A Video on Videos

Hi ladies, my name is Elfie and I am going to give you a quick tutorial on how to make a video. Basically, you hold it to the side if you're holding a phone and you're looking directly at the camera.
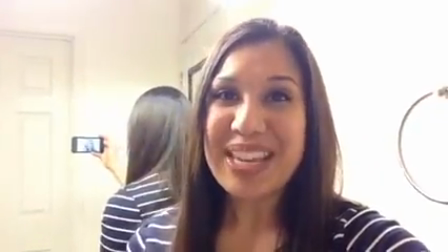17s
I'll show you in my bathroom where you see the mirror
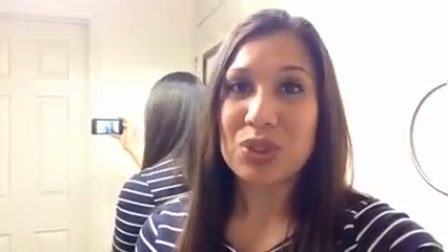21s
image of me holding my phone to the side where you get a full
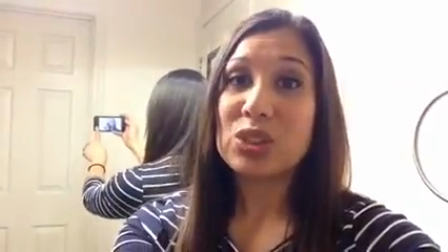26s
view versus just a vertical view where you get bars. and I'm looking directly into the camera versus looking at the screen and looking at myself make a video.
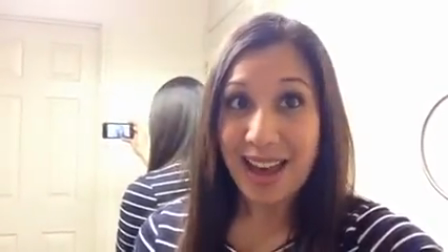35s
Hi!
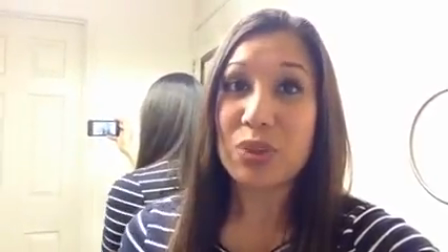37s
I'm looking directly at the camera now where I'm facing the viewer and there are no black sides.
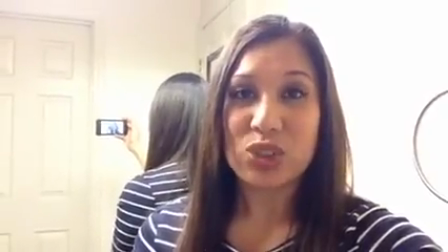45s
You're getting an actual full view.
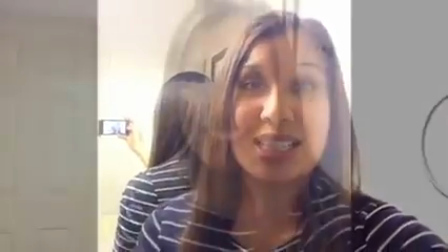47s
This is what it looks like if I had turned the camera vertically and this is the view if you're holding your phone vertically where
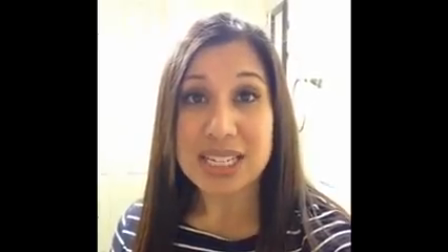56s
the camera is on the top now you have two black bars on the side and that's only because your camera is trying to fill up what it's supposed to
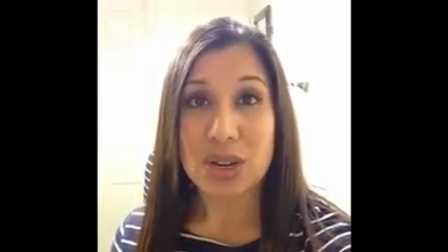65s
have if you were holding your phone horizontally where the camera was
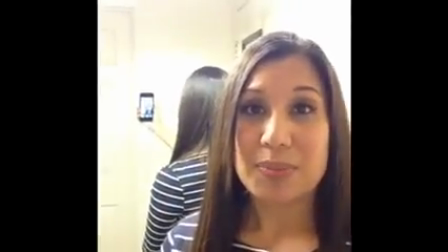70s
on both sides so this is what it looks like from my bathroom mirror
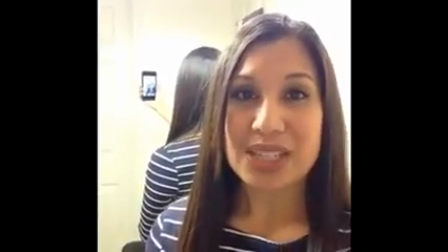75s
where you're holding it up right where you get two sides again I'm looking at directly at the
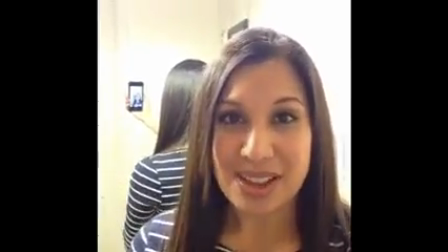80s
camera up here versus that myself It will look strange to
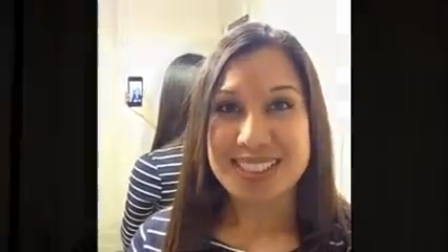85s
a viewer who thinks that you're talking to them when you're doing a video. Lighting is important when demonstrating unique makeup products. Luckily for me, I work in a news station where there's a green room and I'm able to do my makeup with amazing lights. But I also like to do my makeup in the bathroom and this is why. I'm going to give you a quick tour around so you can see my lighting. The bigger, the brighter, the more, the merrier. and this is why I like to do my makeup here.
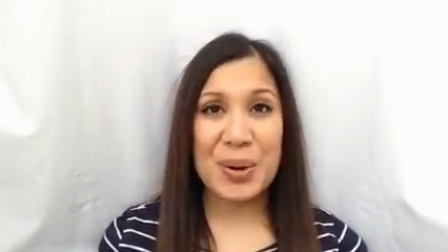115s
Another great source of lighting is natural lighting. Right now I'm in front of my window and this is a great place to do your makeup demonstrations because there's no shadows,
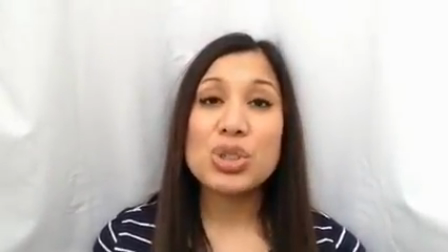123s
the sun is directly in front of you and it shows the true colors of the unique makeup products.
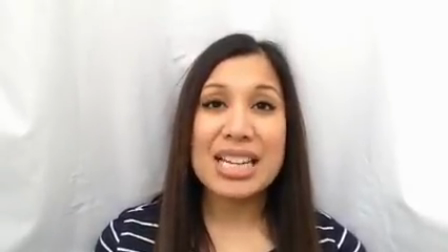128s
Also behind me is a curtain. This blocks out any distractions like my kids running around, what I'm cooking for dinner, how messy my house really is. so I hope all these tips on making a video are helpful for you it doesn't have to be perfect these are just tips if you have any questions just Facebook me or message me I hope you enjoyed and have a blessed day and be unique